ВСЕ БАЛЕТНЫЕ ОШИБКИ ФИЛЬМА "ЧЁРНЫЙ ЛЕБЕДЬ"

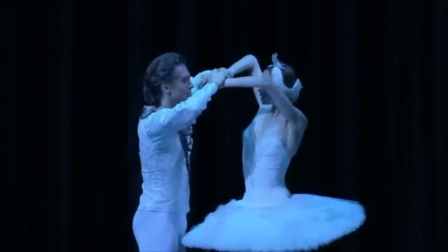244s
А в Большом, с незапамятных времен, идет Лебединая Григоровича, и там этой сцены просто нет.
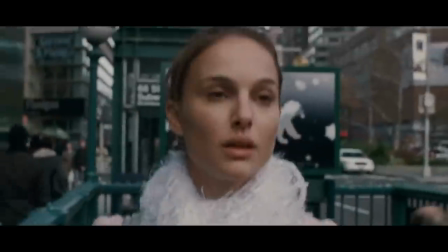254s
Нина идет на работу и видит афишу премьеры. К актрисе у меня претензий нет, но вот афиша, чё, серьезно?
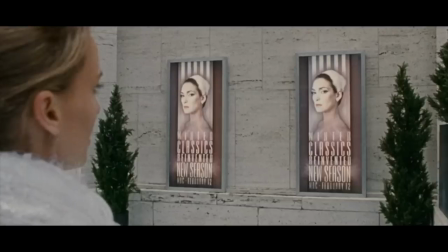261s
Это Нью-Йорк, и одна из лучших балетных труп, и такая убогая афиша.
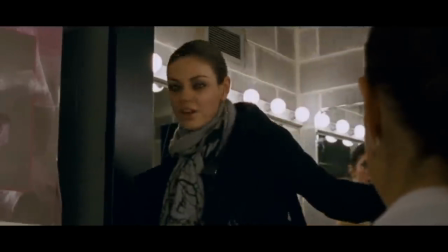266s
Я, конечно, не дизайнер, но выглядит это смешно. Ладно, к афишам еще вернемся, давайте посмотрим на сцену подготовки пуантов.
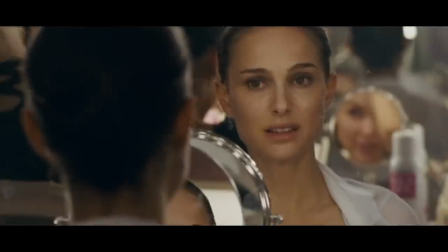272s
Кстати, на профессиональном сленге пуанты называют пальцами. Я за годы работы к этому также привык, поэтому и в видео называю их пальцами.
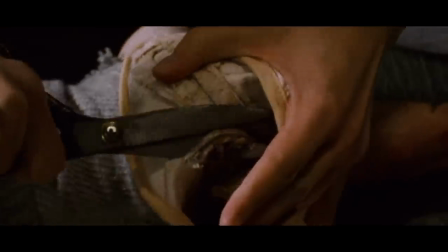282s
Здесь все по делу, особенно учитывая специфику физиологии и привычек. Каждая балерина готовит пальцы так, как удобно.
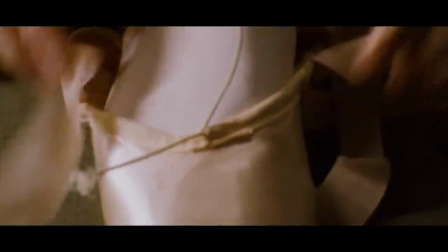289s
Здесь важно помнить, что изначально пуанты дубовые, и их нужно размягчить. В том числе сломать подошву, что я и сам не раз делал по просьбе девчонок.
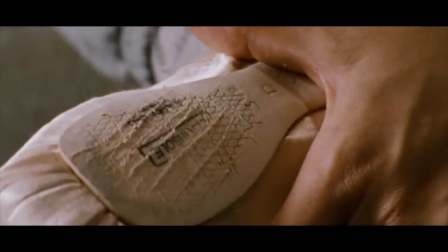297s
Здесь пуанты фирмы Фрид оф Лондон, но чтобы вы понимали, будь это Гейнер или Гришко,
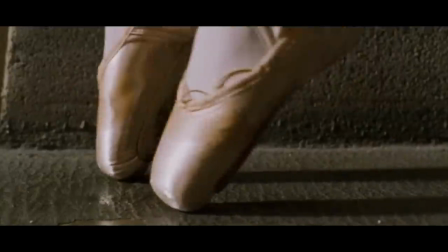302s
здесь привязываться не к чему, потому что каждая балерина использует те пальцы, которые ей удобны.
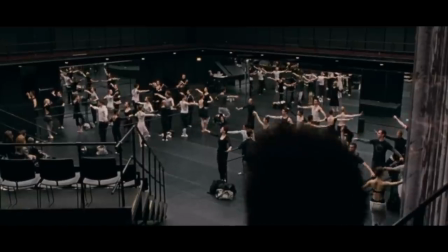307s В 21 веке это возможно. Это невероятно!
Дальше, во время класса мы видим, как педагог остановила комбинацию, когда вошел худрук.
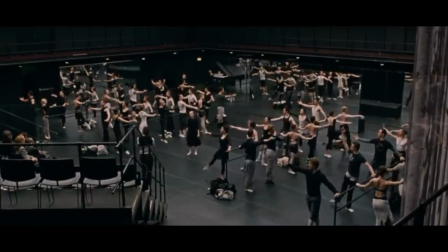318s Стоп, Джон, одну секунду.
Вряд ли. То есть, я допускаю, что такое возможно в американском театре, но все же это маловероятно, и вот почему.
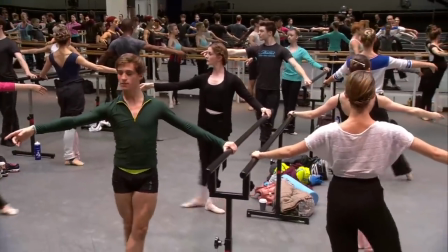327s
Для артистов занятие классом это как почистить зубы. Это обязательно, и, как правило, комбинации — это та составляющая, которая всегда доделывается до конца.
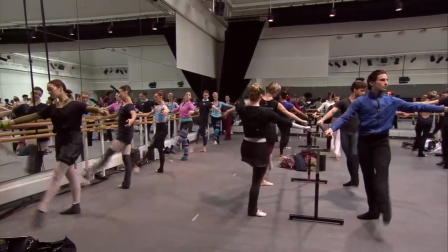336s
То есть в большинстве театров никто без причины не останавливает комбинацию, и здесь причины не было,
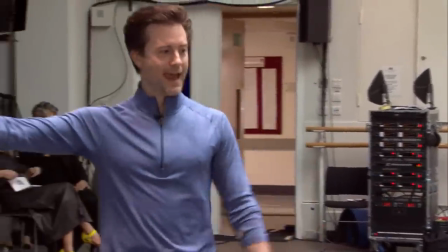341s
потому что появление на классе балетмейстера или худрука — событие не из ряда вон, а вполне рядовое, тем более незадолго до премьеры.
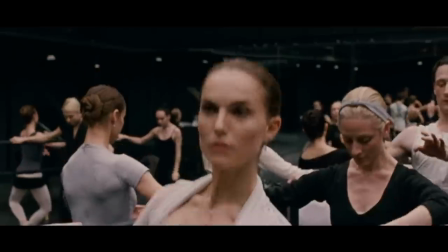350s
Поэтому это скорее художественный прием в кино, чтобы показать зрителям уважительное и даже боязливое отношение артистов к постановщику и его авторитету.
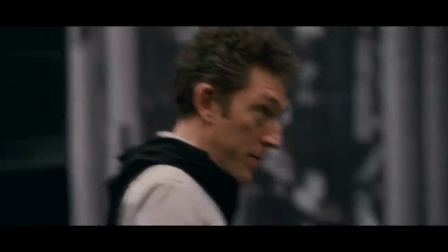358s
К самим комбинациям не привязываюсь, потому что у каждого педагога свой стиль, но и здесь есть косяк, который не раз повторяется на протяжении фильма. Это музыка из Лебединого озера. Давайте сразу поясню, чтобы вы понимали мое недоумение на эту тему. Вы хоть представляете себе, сколько раз среднестатистический артист в жизни слышит музыку из Лебединого, Дон Кихота, Спящий и других балетов классического наследия? Я ушел, что называется, из большого спорта уже больше пяти лет назад, но до сих пор, услышав мелодию из балета, сразу скажу, какой спектакль, какой акт, какая сцена и кто танцует. И это годами накрепко вбивается в подкорку головы, и от этого жутко устаешь. Поэтому ни одна, даже самая фанатичная и преданная балерина в жизни не станет себя окружать этой музыкой. Точно не станет. А тут и шкатулка играет тему из балета, и концертмейстер из немыслимого количества вариантов предпочел именно фрагменты из балета,
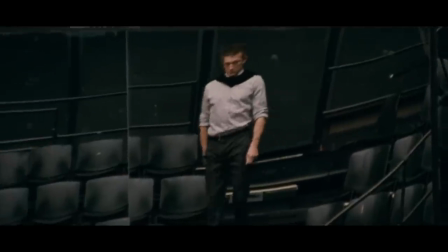419s
и даже гребаные мобильные балерины, и тот играет тему лебедя. Это бред. Я люблю классическую музыку и с уважением отношусь к музыке из балетов классического наследия, но слушать ее сейчас с удовольствием, увы, уже не могу.
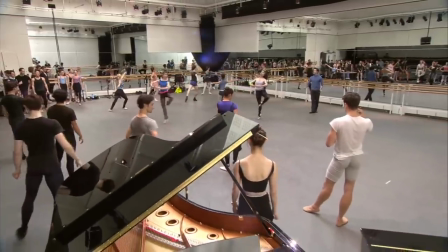442s
Поэтому во время класса на концертмейстера скорее всего будут косо смотреть,
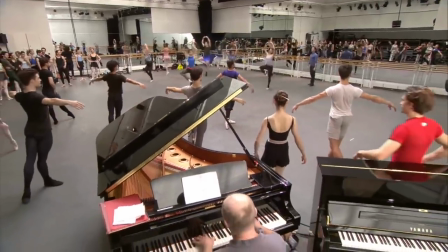446s
если он во время постановки Лебединого будет играть музыку из этого балета еще и на классах.
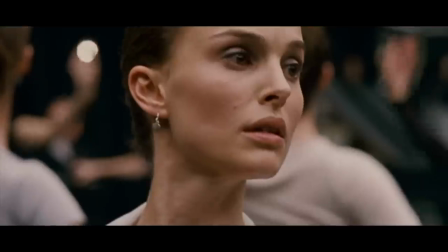451s
Ну а в фильме это сделано специально для того,
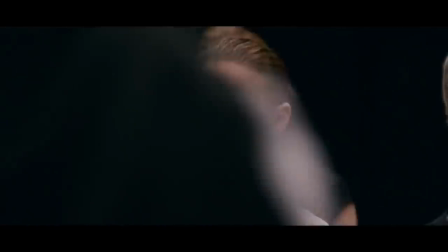454s
чтобы героини и зрители все больше погружались в мир Лебединого озера и в случае с Ниной еще и конкретно в образ Адилии или Черного Лебедя.
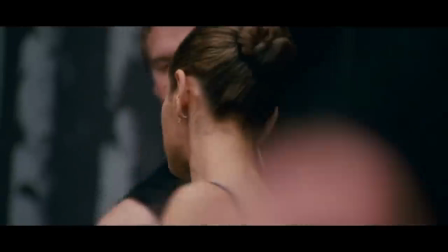462s
И здесь же мы видим еще один косяк. Здоровенная татуировка на спине у балерины Лили.
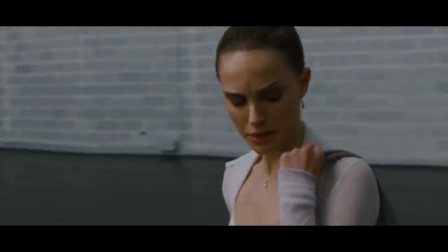469s
Невозможно!
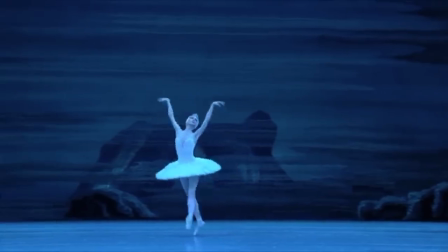469s
У пачки верхняя часть спины почти всегда открыта, и такие заметные тату недопустимы для сцены, только если это не предполагает замысел балетмейстера.
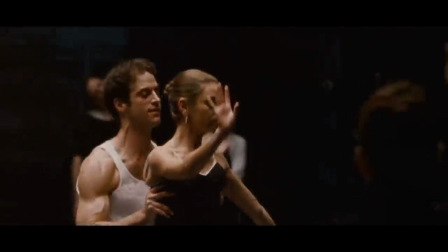478s
Так что эти черные крылья не более чем художественный вымысел, точнее очередной прием. Потому что, как мы помним, эти самые крылья станут одним из самых назойливых элементов в фильме,
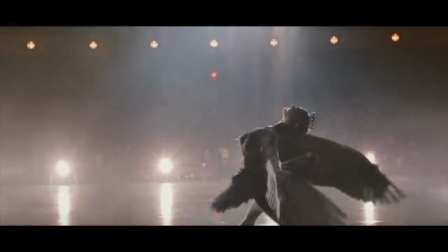487s
потому что балерина вживалась в роль и в итоге сама получила эти самые черные крылья.
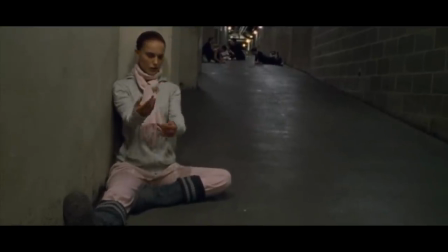493s
Кстати, одно интересное наблюдение. Балерины здесь сидят прямо на голом бетонном полу.
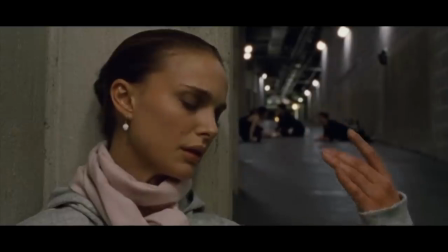498s
Полагаю, что в Америке с их подогреваемыми полами так и делают, но наши артисты чаще носят с собой коврики.
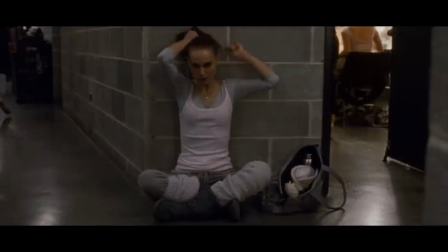504s
Но это так, для справки. Дальше.
Так всегда бывает.
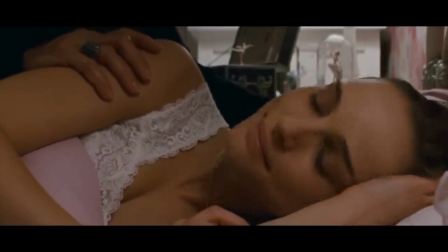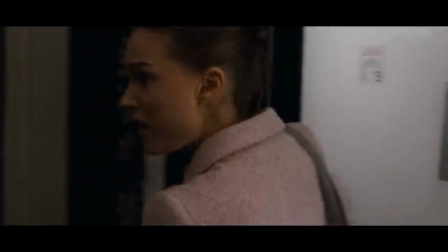514s
Нина дома ходит с пучком, то есть с собранными волосами. Может быть, но вряд ли.
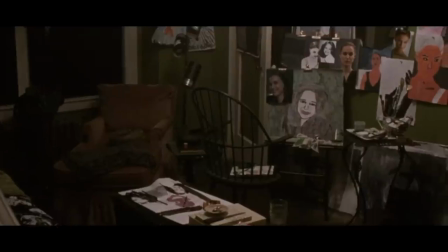520s
За весь день голова устает, балерины чаще всего после рабочего дня распускают волосы.
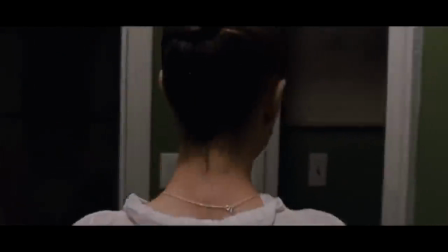524s
Здесь эта прическа скорее символизирует собранность и послушность героини, которая похожа на отличницу.
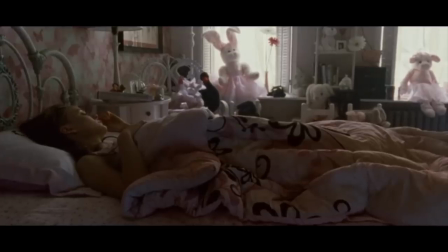530s
Об этом же говорят обстановка и игрушки в ее комнате, которые впоследствии, меняясь и превращаясь в водилию, Нина выбрасывает.
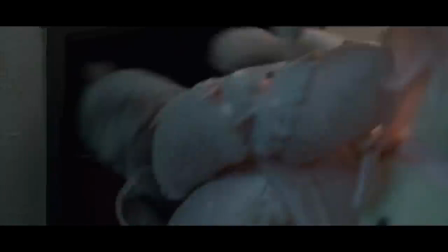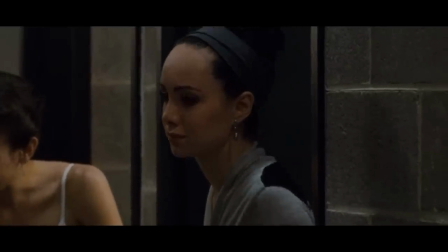544s
Сами репетиции и закулисные разговоры — это важное отличие американских театров от наших.
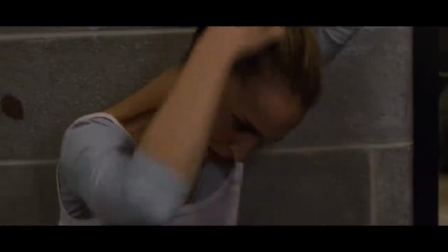549s
Там действительно есть конкуренция, хотя бывают и исключения.
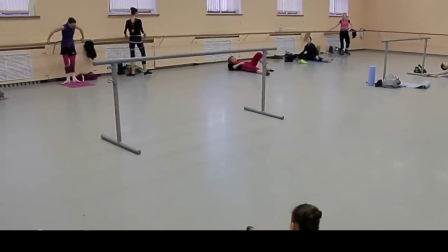553s
Но в наших театрах в большинстве случаев спектакли ведут любимчики, чьи-то дети и куда реже действительно достойные артисты.
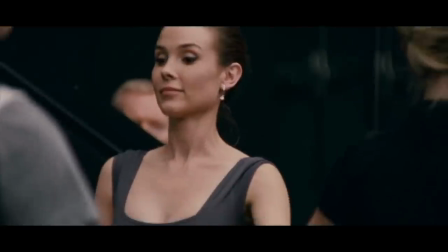560s
И это у нас педагоги чаще становятся наставниками, там соблюдается четкая субординация, поэтому и подход при репетировании именно такой.
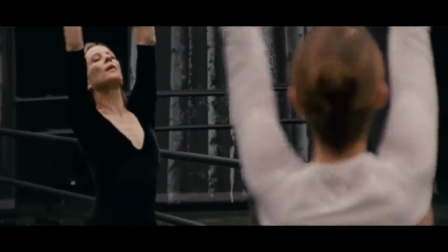569s
Сначала педагог работает с тобой и делает все для того, чтобы получился максимальный результат,
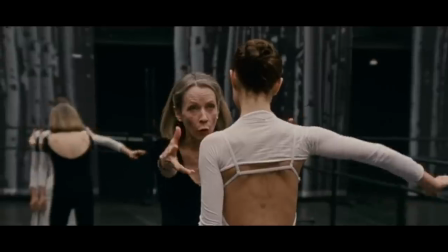573s
а после окончания репетиции ты просто артист, а педагог это просто педагог.
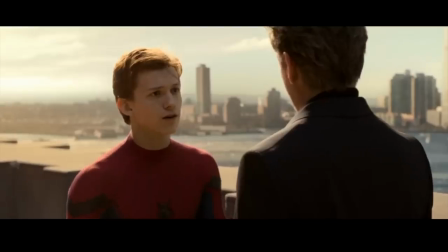578s Что ж, не судьба, верни костюм. Надолго? Навсегда.
Следующая неточность.
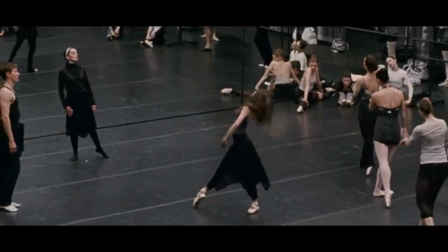584s
Репетиция невест. У Лилии распущенные волосы и это снова разговор про прически.
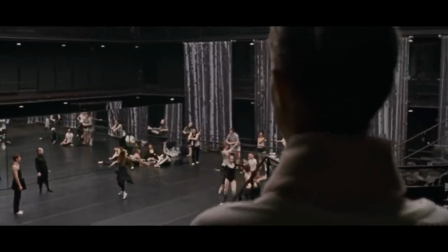589s
Возможно, в Америке такое могут позволить себе артисты на репетициях, но это изначально неудобно, поэтому так никто не делает.
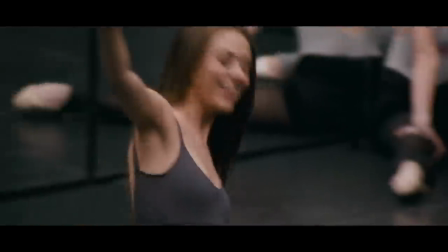596s
Снова художественный прием, который показывает Нине, что Лили более пластично, ведет себя раскованно, легко и сексуально.
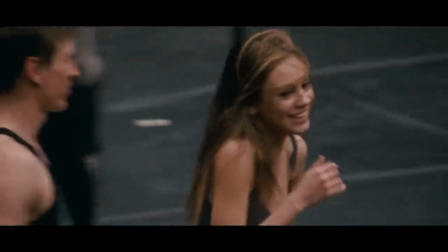604s
Это подчеркивают распущенные волосы и герой Винсана Касселя.
Видишь, как она двигается?
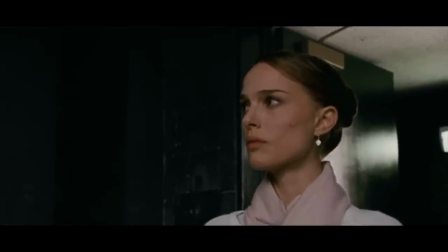610s Не точно, но без усилий. Она не имитирует.
Далее у него в кабинете после банкета опять звучит музыка из Лебединого.
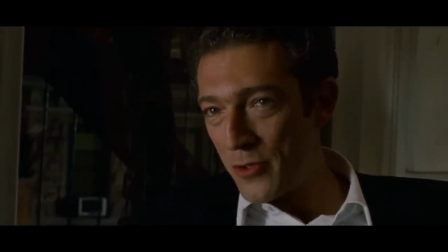619s
На этот раз белый акт в реакции больших лебедей.
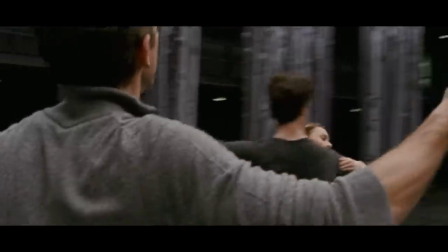625s Ладно, проехали. И сразу полегчало.
После на репетиции теперь уже и сама Нина с распущенными волосами.
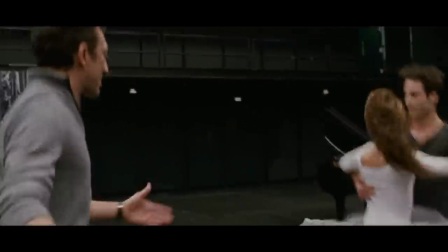631s
Они проходят адажу из ПДД в третьем акте.
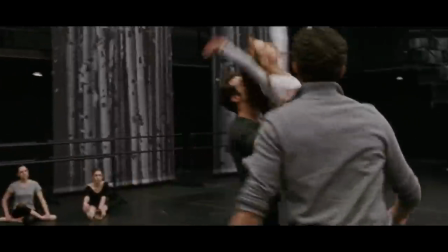634s
Зрителям показывают, что главная героиня подсмотрела этот прием у Лилии, чтобы показать большую развязность, строптивость и игривость Адилии.
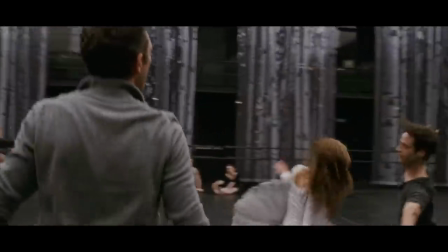642s
Но с точки зрения моего занудства и здравого смысла, это очередной бред, потому что она работает с партнером,
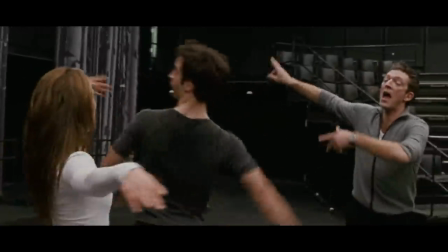648s
и волосы могут попасть ему в лицо или в глаза, а это довольно неприятно, и в принципе,
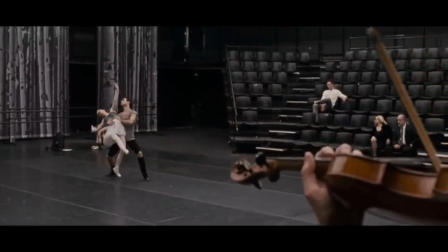653s
во время технически сложных вещей всегда убирают волосы, снимают всевозможные цепочки,
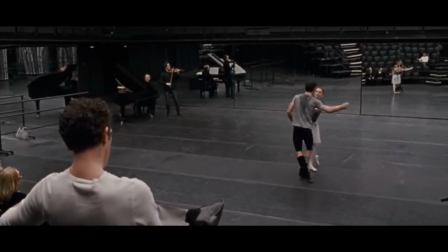658s
часы и прочие элементы, которые могут даже травмировать одного из партнеров. Я, например, однажды получил в глаз с локтя от балерины весом в 40 килограмм. Есть один важный момент. Постановщик, которого сыграл Винсант Кассель, постоянно говорит балерине о ее сексуальности.
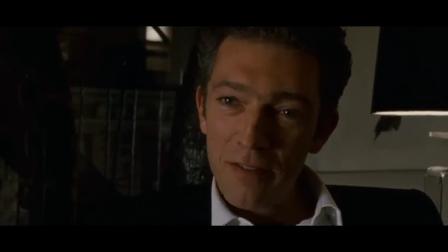674s
И это правильно.
Хочешь заняться любовью? Извините. Перестань сексом.
Это и моя позиция, но многие артисты, уверен, согласятся. Адилия — соблазнительница. Это не закомплексованная девочка-отличница, а зрелая и сексуальная женщина, о чем говорит и фраза Это я тебя соблазнял, а надо, чтобы было наоборот И в этом вся суть Будь ты даже слишком талантлива, в 18 лет ты никогда не станцуешь Лебединое озеро так, как сделаешь это в 30 И дело здесь не только в опыте, но и в важном психологическом моменте осознании своей женственности и своей сексуальности Плюс к этому в Лебедином озере действительно есть очень сложная задача для балерины
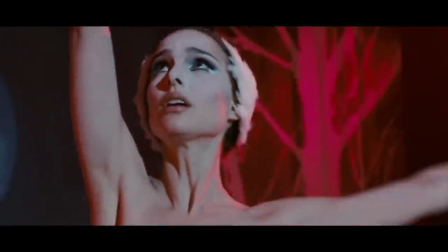716s
Трансформация из одеты в водилию Из лирики в трагику, из кротости в игривость,
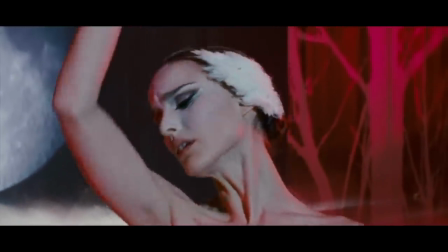722s
из спокойствия, плавности линий и чистого чувства в резкость, острые углы и расчетливость.
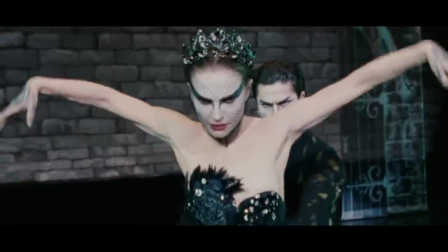728s
Задача балерины – изменить все от характера движений до отношения к принцу и собственного состояния. Мои знакомые балерине даже однажды сделали, пожалуй, лучший комплимент после этого балета.